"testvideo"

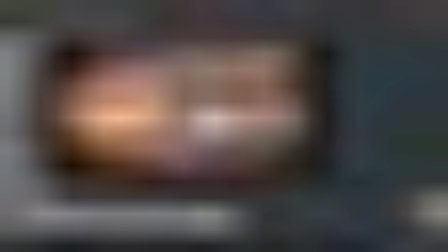so that's one that's one sequence this the second sequence is with the with the lava and here obviously i just wanted the lava source you know so this is going to be the brightest source in the scene and if you look at any lava concept art or something like this you will see
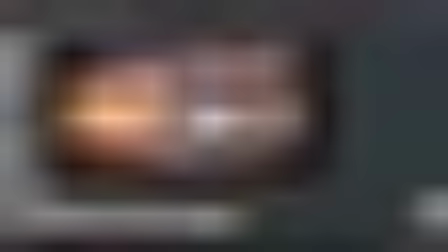that the source of lighting is always the center okay and i focused on that i made sure that it glows and it has nice you know it's affecting nicely the environment and then everything else that is going to be dark it's going to be super dark we only see these veins and then
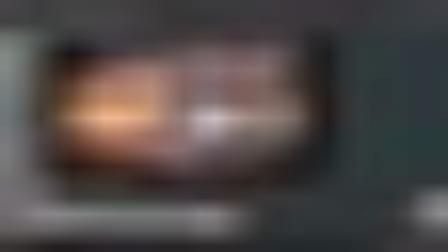the spaceship has a couple of lights to catch these speculars and stuff like that but i
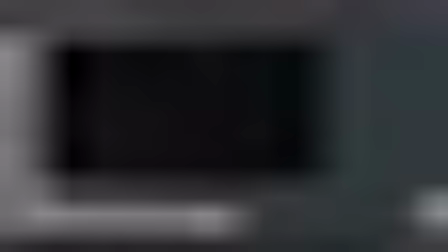didn't spend too much time on this to be honest as much as
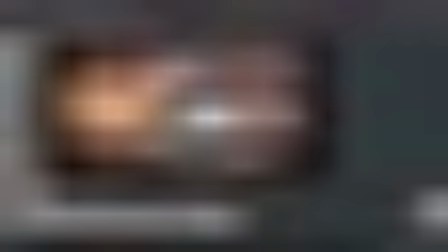the other one but to explore this with this context with the lava the main lighting source is going to be lava so probably all this is actually not going to be visible you know the spaceship
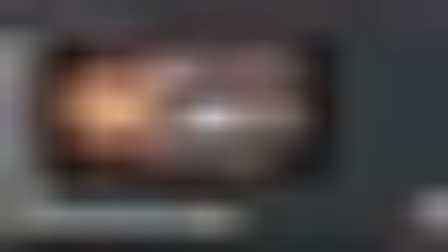it's going to be this source is going to be brighter it's going to cover everything and there will be smoke and shadows behind this so it will be much darker and that's why i added this source lighting source in the center just to have something there as it goes through the the the smoke it's interactive
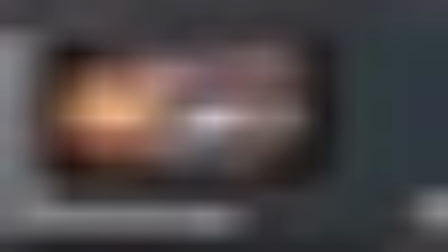and it's casting shadow can see details and the main purpose for this light is to create more interesting composition and more interesting details that's all so when it comes to lighting we have to think about what we need
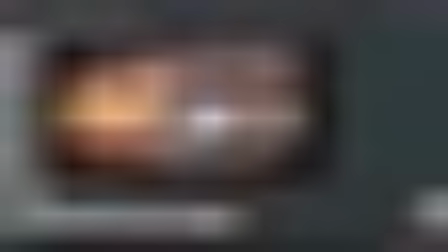to show the the most important things that we need to show we have to make sure that we capture the viewers attention so we use any lighting trick and make sure that whatever we place is going to give us the shadows and the you know the light the lighting effects that we want
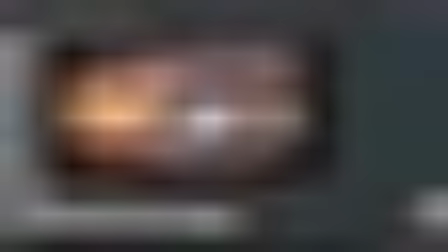to put in context what we've created and that's it we're going to start setting few things up in in houdini and get this going thank you guys for watching and see you in the next video bye